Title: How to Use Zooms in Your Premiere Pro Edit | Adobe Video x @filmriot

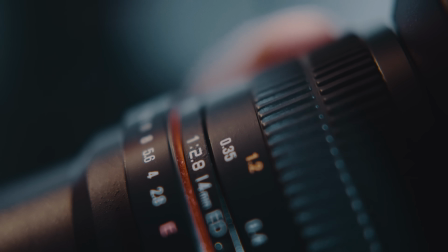[0:00]
Zooms can be a useful tool to add energy or meaning to your project.
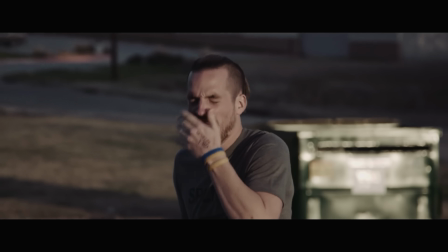[0:03]
You can use them to emphasize a certain object for comedic effect, or move your audience toward a subject,
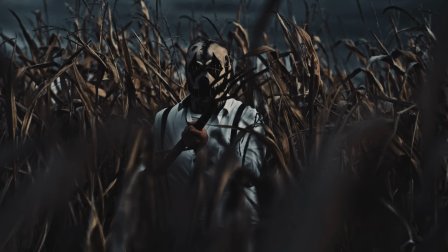[0:09]
either to connect with the character or even as an unsettling way, like forcing your audience toward a frightening subject.
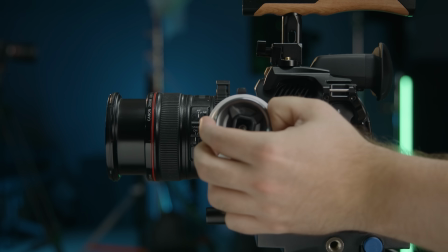[0:15]
Of course, as with most things, it's best to do this in camera, but sometimes you don't have that option. So let's look at a few ways we can incorporate zooms inside the edit.
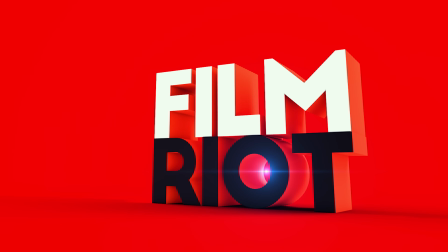[0:24]
One of the most useful and common things that I do on Film Riot with a zoom is cutting in during stand-ups, like we're doing right now. Cutting in and out helps give energy and keeps your audience more engaged since we aren't holding on one shot too long. It's also a great way to have an edit point to fix any issues in your performance.
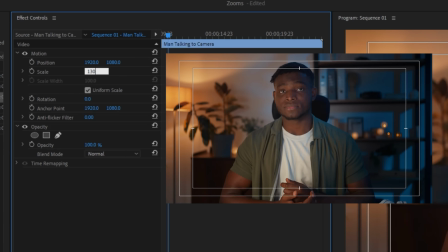[0:42]
To do this, just make a cut on your clip, then go to Effects Controls and increase the scale and adjust the position, and that's it. The main thing you want to keep in mind here is the idea behind the 30-degree rule,
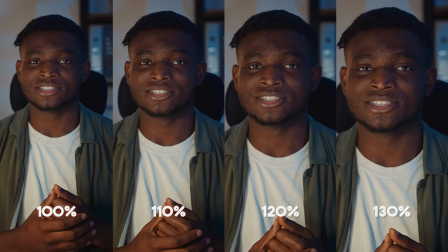[0:52]
which basically means you want to have a big enough change between the two shots so that it doesn't feel like a jump cut.
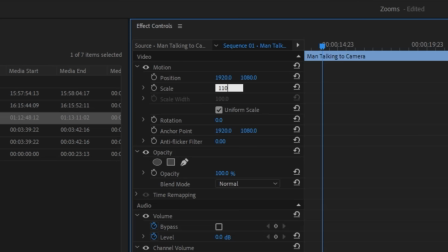[0:57]
For instance, if we cut from the scale of 100 right here to 110, it feels like a mistake. But if we go from 100 to 130, it feels like an intentional cut.
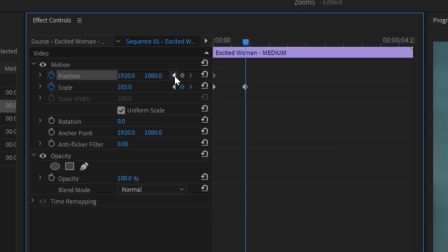[1:07]
To create a digital zoom, you can do it right in Clip Attributes in the Effects panel, or you can drag the transform effect onto your clip,
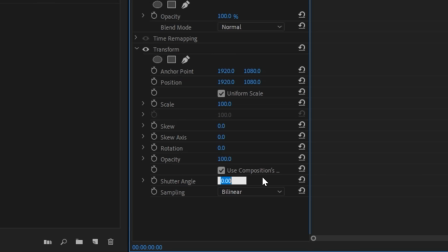[1:14]
which does give you the added option of setting your shutter angle to something like 360 in case you want motion blur. If not, then, leave it at 0.
Master your own destiny. Make your own choices.
Leave it at 0.
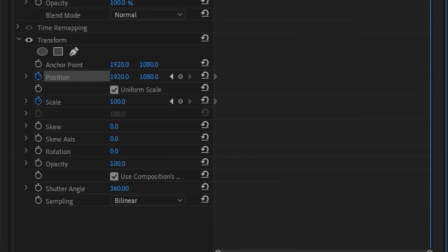[1:28]
So now click on the Scale and Position stopwatch, then set your keyframes at the beginning and then at the end of your clip.
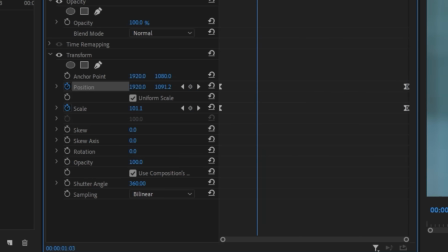[1:35]
You can also add an ease in and ease out for a smoother movement. More often than not, I'm using this in very subtle ways just to heighten the moment,
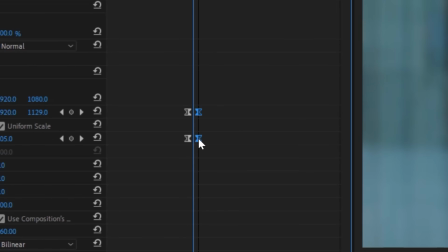[1:43]
but you can also move your keyframes closer to each other and achieve this digital snap zoom look like you've been seeing in this episode. If you do want to have an Edgar Wright style snap zoom, but you don't own a zoom lens, you can fake it by filming 2 shots of your subject, a wide and a close-up.
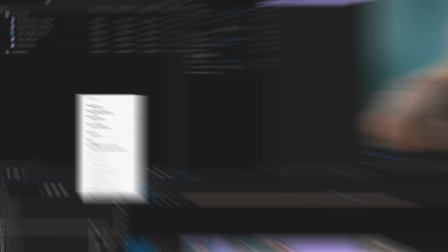[1:58]
Now take those 2 clips in Premiere and we're going to create an adjustment layer, then place that on top of the 2 clips.
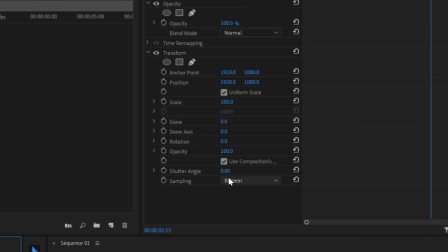[2:05]
Now just do what we previously did, but this time add the transform effect to the adjustment layer and set your shutter angle to 360.
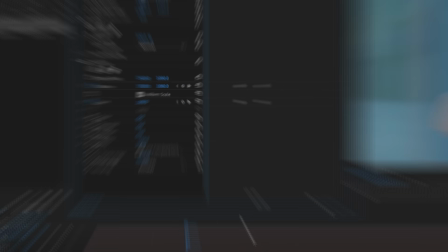[2:12]
Add in your scale and position keyframes and you should have a more natural looking snap zoom.
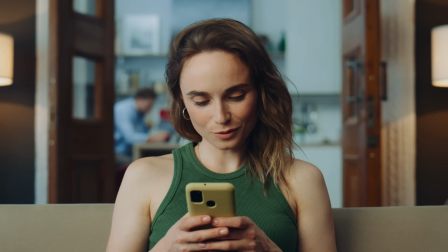[2:18]
We all know and love the push-pull, also known as the dolly zoom or zolly. It's an effect that is done by physically pushing your camera in while zooming out, or vice versa.
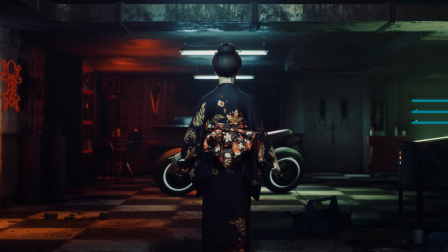[2:27]
It can be a subtle movement to create a sense of tension and unease, or it can be a big dramatic thing. If you want to create this effect digitally, make sure to keep in mind your movement and end frame while filming.
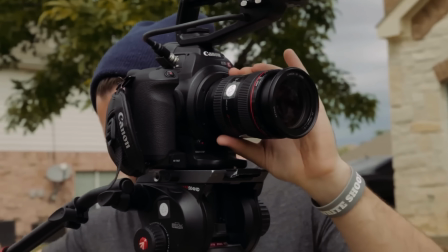[2:37]
For the best end result, you want the smoothness a slider or gimbal will give you and a bit of a wider lens to compensate for the zoom.
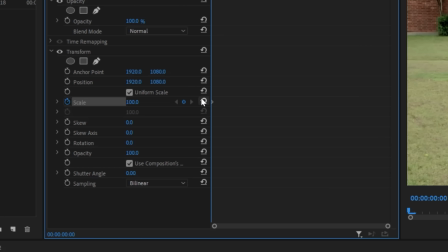[2:44]
Now bring your footage into Premiere, add the transform effect, and keyframe your scale as needed. If your footage is pushing in, then you're going to want to zoom out.
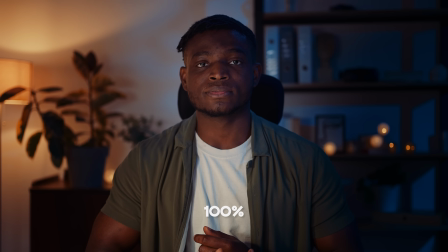[2:51]
If your footage is pulling out, then you're going to want to zoom in. But there you have a few ways to add some zoomy goodness inside of Premiere Pro. And if there's something that you'd like to see us cover in the future, or if you have a question, just leave a comment in the notes below.
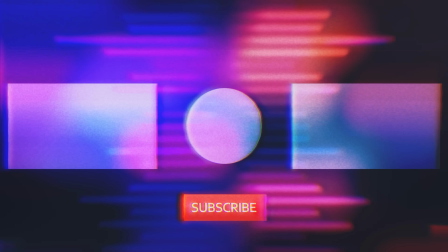[3:02]
And be sure to subscribe to the channel for more updates and tutorials like this one. Because, I don't know, man.
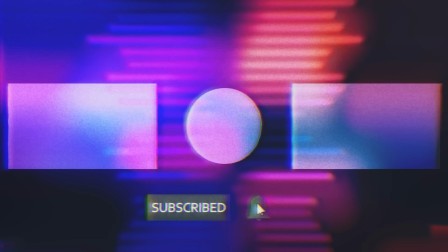[3:07]
Can you please just subscribe to the channel?